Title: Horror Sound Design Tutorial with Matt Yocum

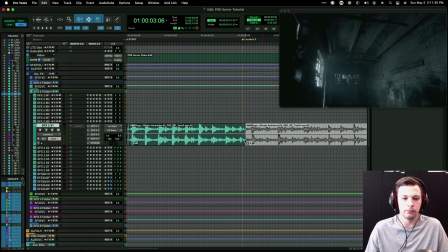16:39 And then I'm gonna cut it off here. I'm gonna mute. Okay, let's see what this sounds like. Okay, that's pretty fun. Probably don't need it as loud. I'm gonna move this towards the center.
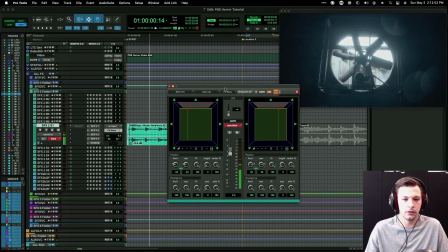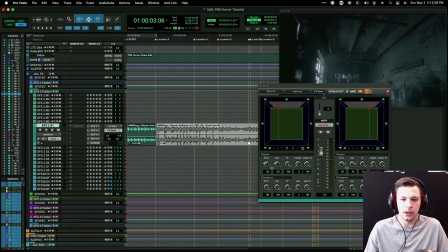17:00 Okay, that sounds cool to me. I'm actually going to...
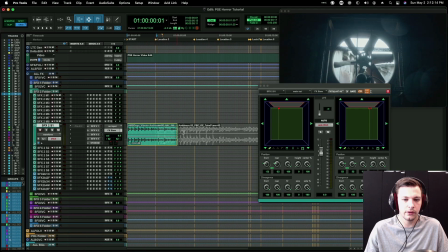17:08 I'm gonna extend this back out.
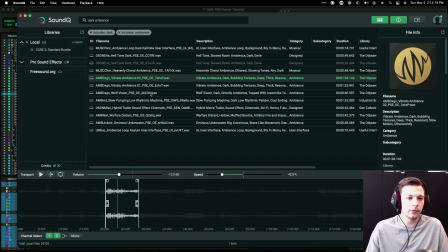17:13 Let's keep looking at these other...
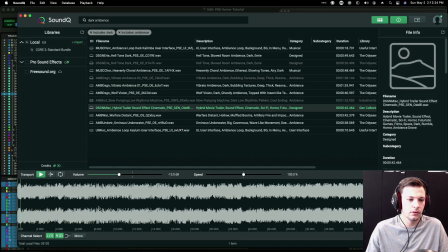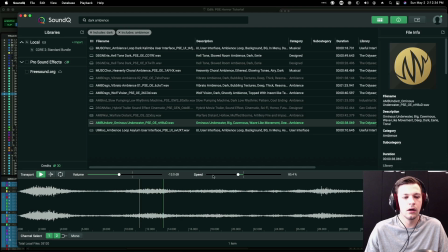This is nice because it's got some movement. Sort of cave-like ambience with some rise and falls. I'm going to pitch it down just a little bit as well.
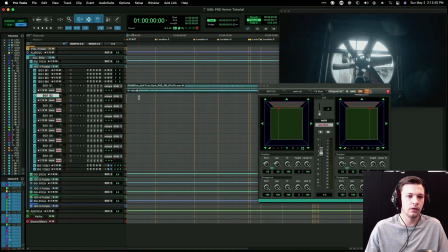17:37 Bring this back down here. Send that. We might be able to do like a slower introduction fade onto that guy.
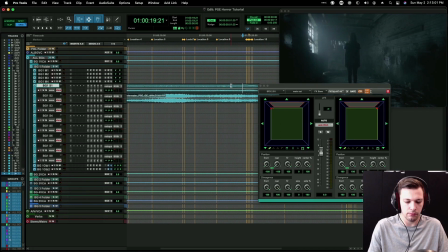17:49 And we'll mimic the same fade over here. Okay.
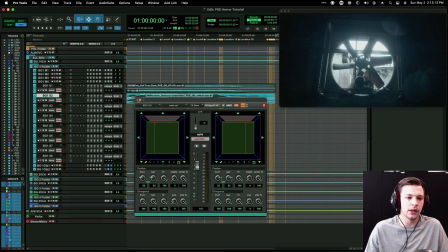17:59 You guys should check out, by the way, I'm going to be doing a lot of sort of shortcut editing in here.
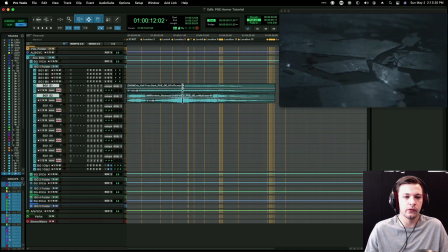18:06 Definitely check out the shortcut editing tutorial video that I did also from Pro Sound Effects in their
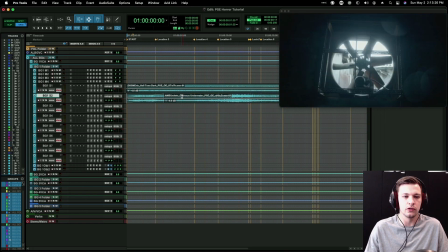18:14 videos on YouTube. Definitely go check that out.
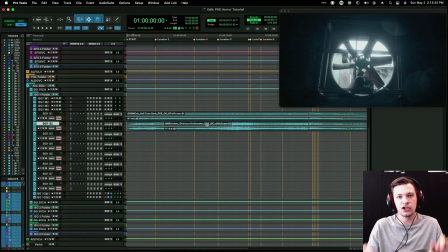18:17 You'll get to see a lot of these shortcuts sort of in action in this video, but I'll describe them better over in that video, so go check that out.
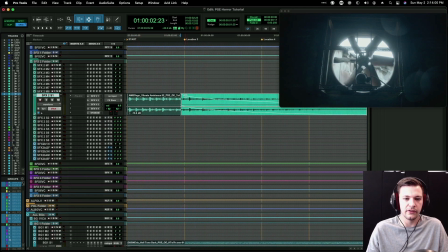18:33 Okay, so that's actually already starting to establish sort of a mood, like a dark tone.
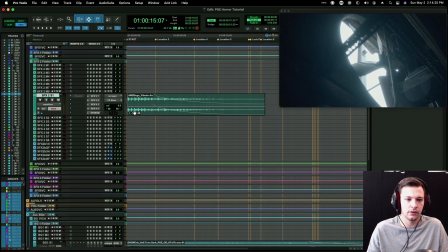18:40 Okay, and as we go back to this shot, I'm actually going to copy this down.
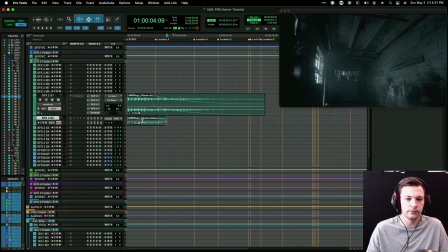18:47 I'm going to use this front section again, but I'm going to open up pitch and time.
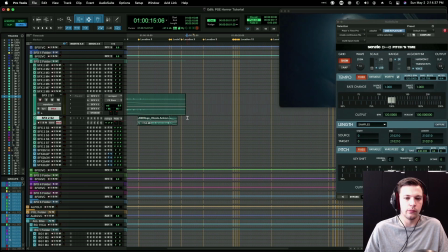18:52 You can use any, you know, plugin that will affect pitch and time to do this sort of thing. This is just my preferred one. I'm gonna slow it down even more and pitch it down even more because this next shot of the fan from this like lower Dutch angle looking up at it is
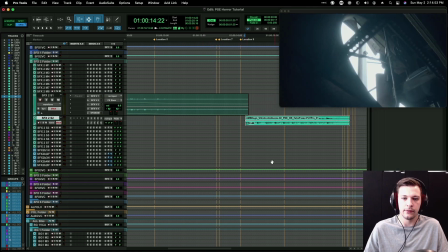19:11 slowed down even more.
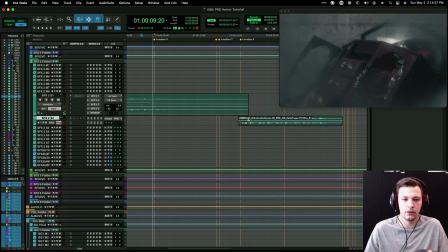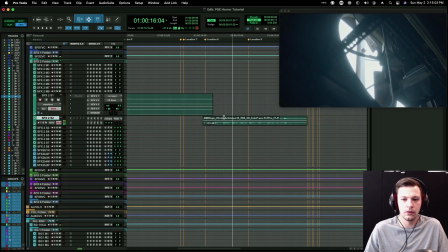I like that because we'll basically fade out of that pretty soon after that shot. But it gives a nice moodiness to the scene, and then we're probably going to do some sort of an impact boom when we see her for the first time.
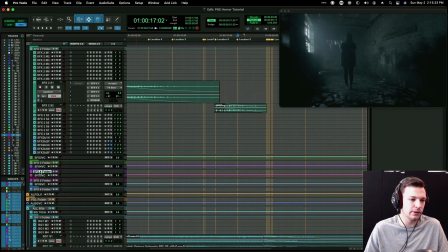19:39 So let's actually just do that. I'm going to do that. I usually put that sort of stuff down in the lower predubs. So I'm going to do that here on predub 4 S1.
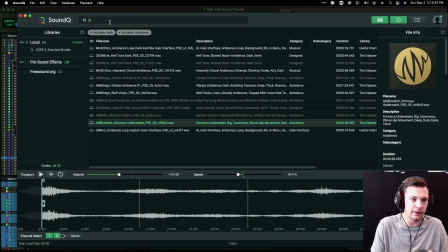19:49 So let's just go for like bass impact and see what we find here.
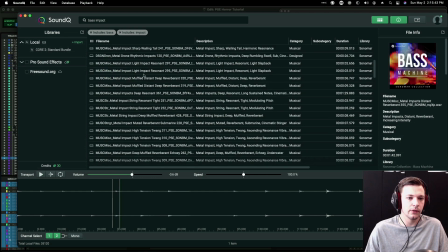19:58 Let's see, I want some, these are all metal binaural impacts. I wonder if I slow that way down.
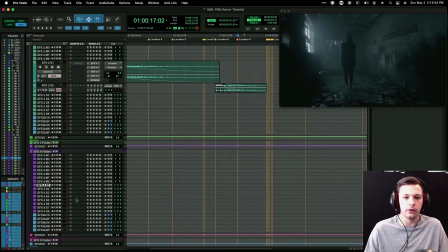20:11 That might be nice for sort of the upper end, especially.
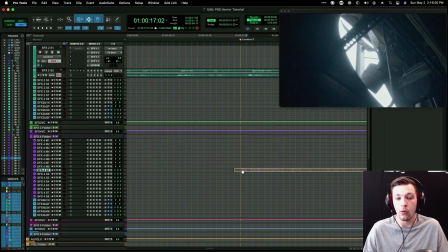20:14 One thing you do have to keep in mind when you're cutting in this sort of stuff is that people may not always have speakers that can play really low bass tones and frequencies.
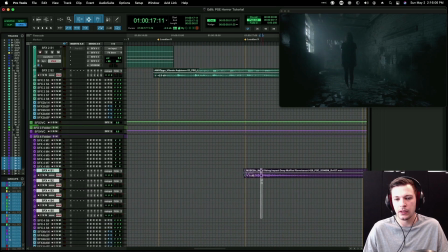20:23 So I do try to incorporate
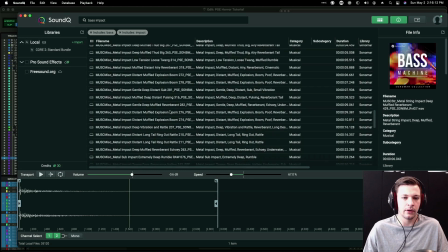20:27 sort of mid-rangey, higher elements for people that are listening on phones or, you know, what have you. I'm gonna raise the magnification. Hey, that was really cool. Oops.